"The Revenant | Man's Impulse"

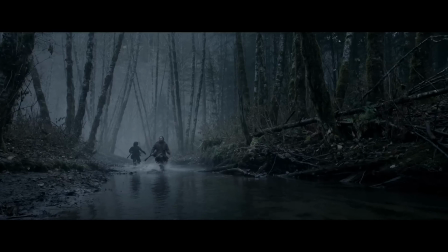The plot of The Revenant circles around DiCaprio's character of Hugh Glass on the path of vengeance.
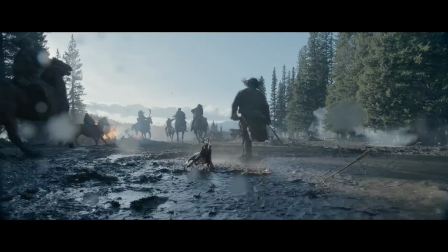But what Alejandro Iñárritu manages to do is elevate this simple premise by weaving the themes of revenge,
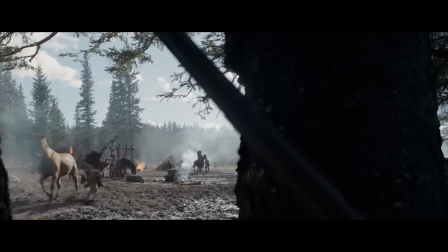violence and spirituality within the context of 19th century South Dakota.
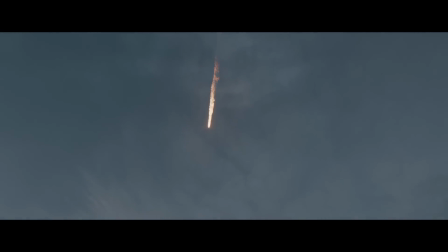Iñárritu pulls ideas from the likes of Andrei Tarkovsky and Ingmar Bergman to make The Revenant a timeless fable that welcomes us into reality,
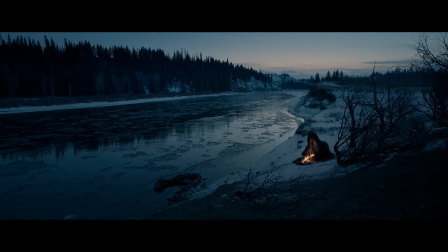where emotional and physical endurance matters most in the wilderness.
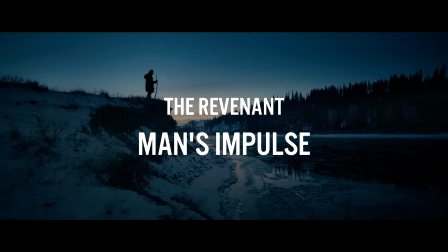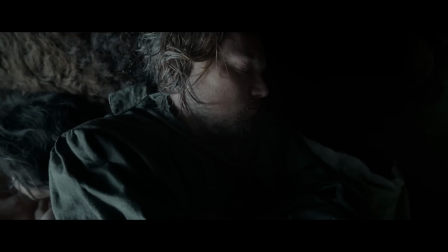The relationship between Glass and his son Hawke is the main point of interest that drives the story forward.
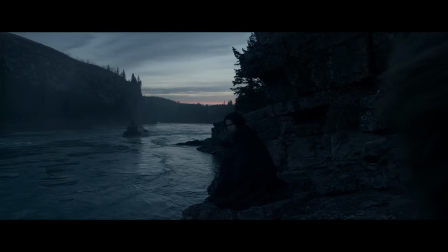Being a half Native American isn't easy for Hawke. Racial abuse and hatred against his race only fuels his need for survival.
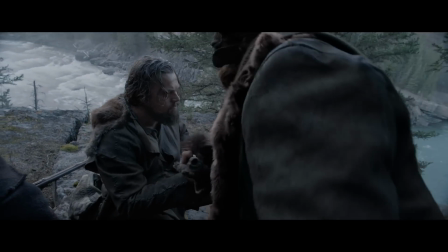Amidst fur trappers such as Fitzgerald, it isn't easy to shape a life of courage and trust when an outburst can ultimately end your life.
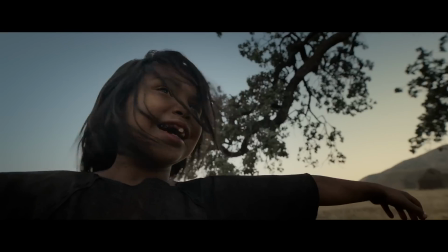No matter how hard Glass tries to shield his son from the harshness of humans, they exist in a world where one wrong step results in danger.
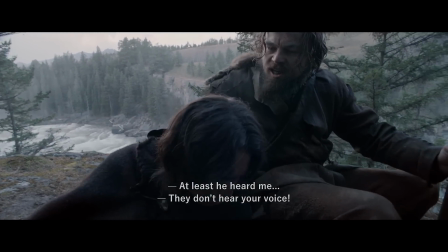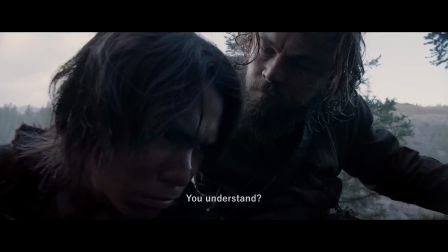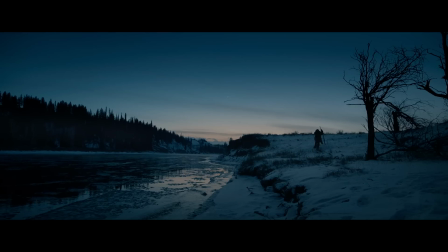However unrelenting nature may be, it directs people down the destined path. Nature doesn't choose who lives or who dies.
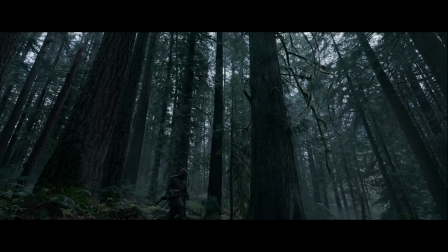There may be a blistering cold or a bear waiting to rip someone's organs off, but in the end, humans determine the fate of man.
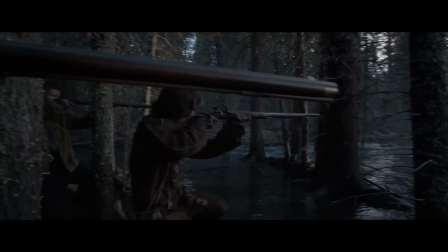Glass raised his son to be the opposite of Fitzgerald. He refined hawk to be one with nature, to seek high and low in order to survive,
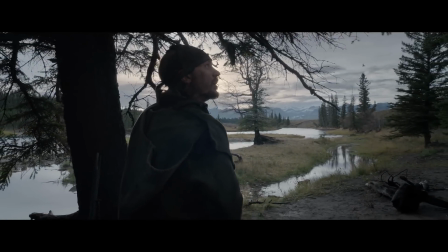while others leech off produce won by others,
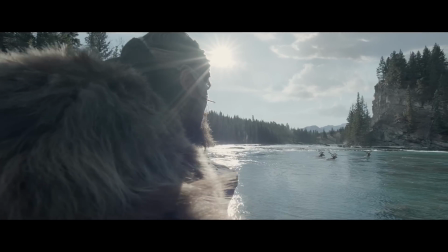not truly outlining their masculine norms. When Glass gets back on his feet, he finally sees the world for what it is.
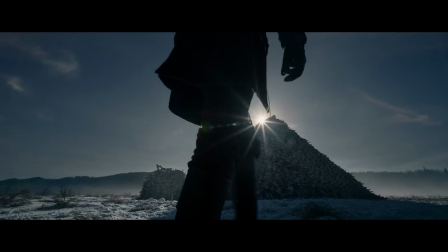Life really is unfair. His struggle with nature clearly parallels the struggle Hawke had with bloodthirsty humans.
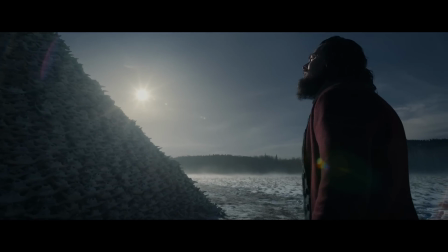Simply put, Emmanuel Lubezki's work in this film is genre shifting.
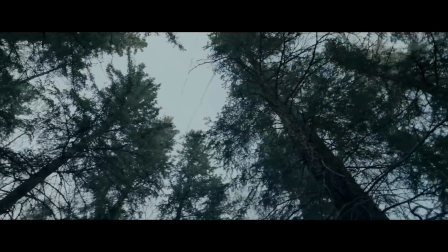The overwhelming scale of the wilderness he captures effectively contrasts with the human savagery these people are accustomed to.
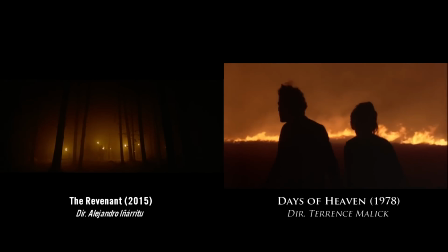Iñárritu and Lubezki opted for a more Malikian approach, an artist who also connects nature to spirituality.
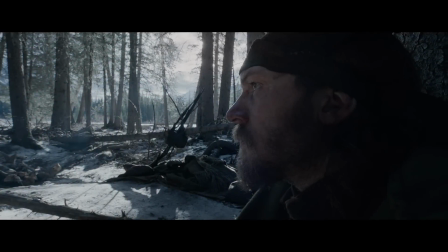The camera doesn't shy away from the harsh reality. Instead, Iñárritu aims to get up close and personal to the characters.
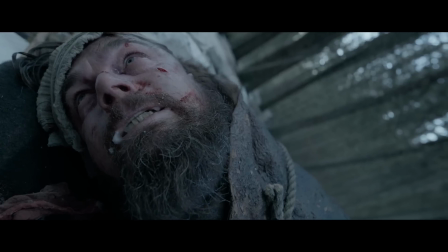We feel Glass' need for redemption.
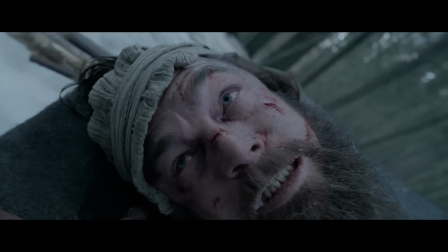We can sense his yearning for Fitzgerald's head, all conveyed using a wide lens where small movements and expressions are highly exaggerated.
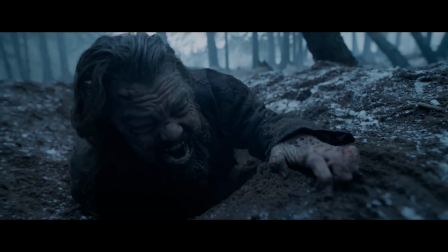The camera squeezes in on Glass to suggest that there is always something out of reach for him to obtain.
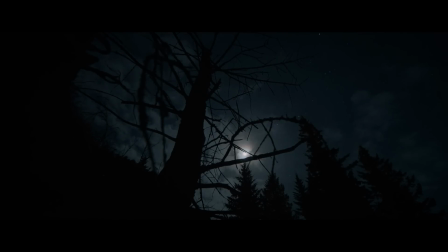Iñárritu uses the vertical plane to contrast the living and the supernatural.
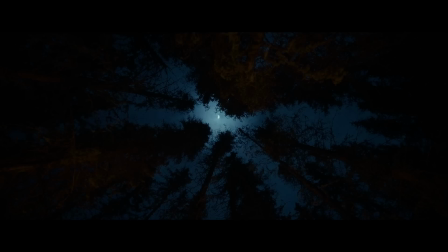Glass looks up at the heavens to receive message from God, but instead, he sees an apparition of his wife.
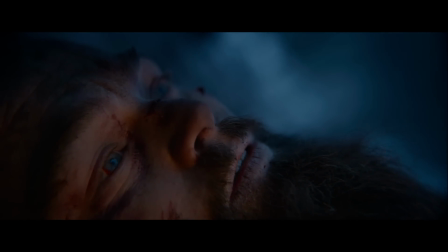His love literally places her above everything else as she symbolises hope, strength and guidance.
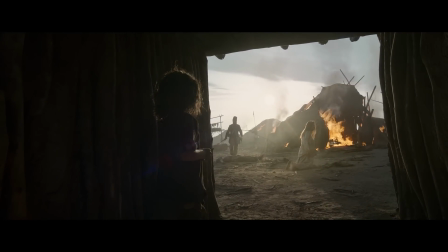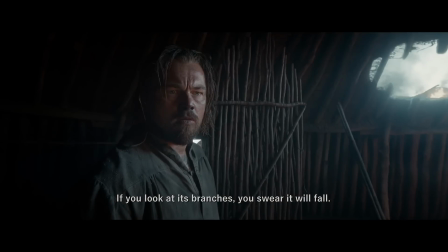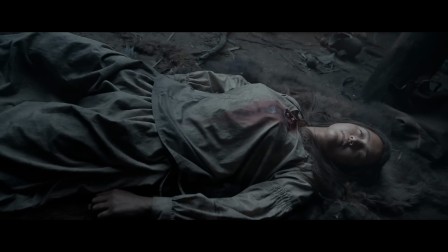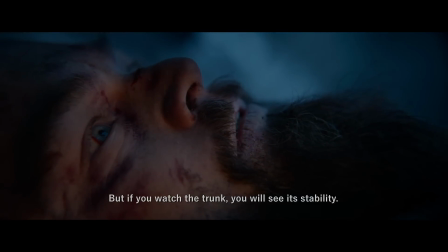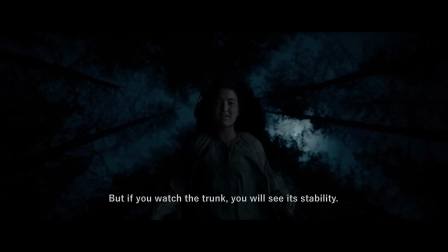He then dreams about his son in an abandoned church and goes to hug him.
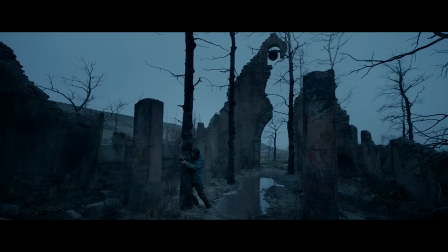He first stands up and then slides downward into misery and into reality, where where his goals need to be achieved to reach catharsis.
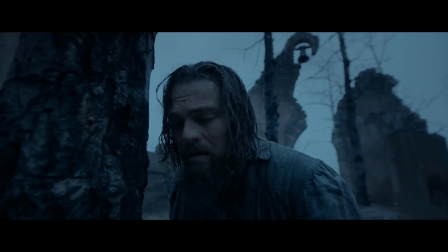We can also see the rebirth of Glass as he emerges from the carcass below the cliff,
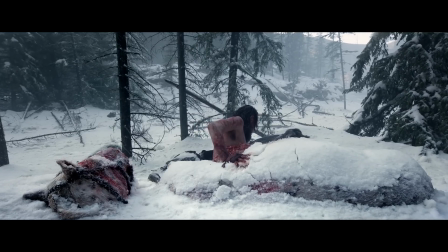emerging like a naked newborn, staring into the dawn, metaphorically being given a second chance.
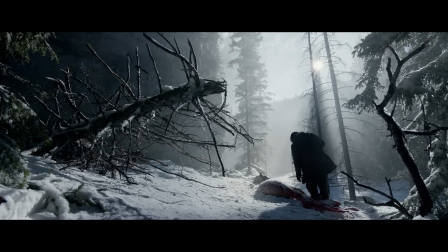Much of the film we see how he gradually regains his ability to hunch,
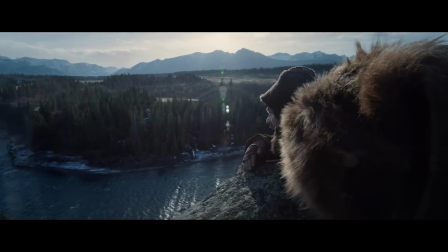stand, hobble and finally walk, showing his rebirth and progress towards reuniting with his family above.
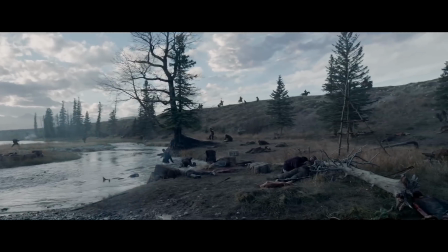The free-floating camera gives character to the surrounding environment as well.